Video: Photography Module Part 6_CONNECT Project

Overlapping means between the camera and the action plan, we have a different different plan of action, which can be also, let's say, in cinema, we can talk about over the shoulder.
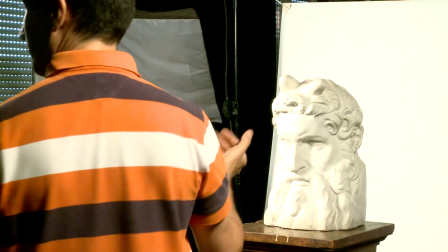1735s
So if I'm talking with that character here, I'm not sure if I'm on both cameras, maybe I'm here.
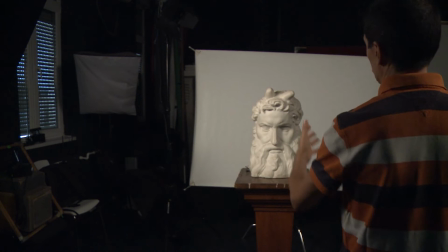1742s
So on this camera, this over the shoulders emphasize the depth of the composition.
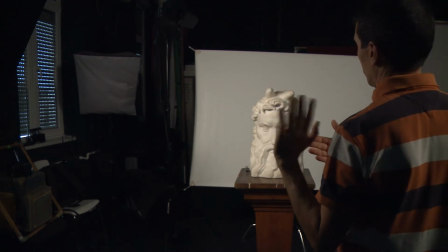1749s
So we see clearly we have this action plan here, we have the character plan, and we have the background.
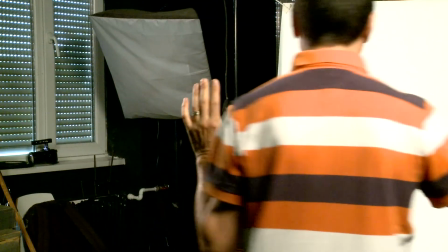1755s
And on that camera as well, we do feel the same thing, like
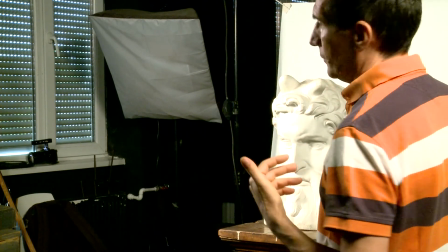1761s
having me here as a relation in a dialogue, let's say it, with a character.
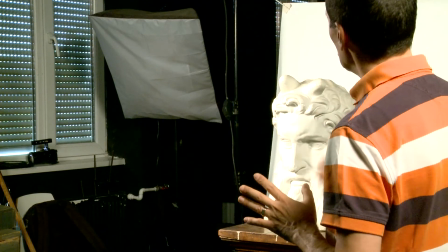1768s
We have different, we enhance the position of different objects in a frame, and therefore we feel the depth of the composition. Sometimes this is not used as enhancing the tridimensionality. It's just used for showing the set and the environment we're gonna shoot or photograph on.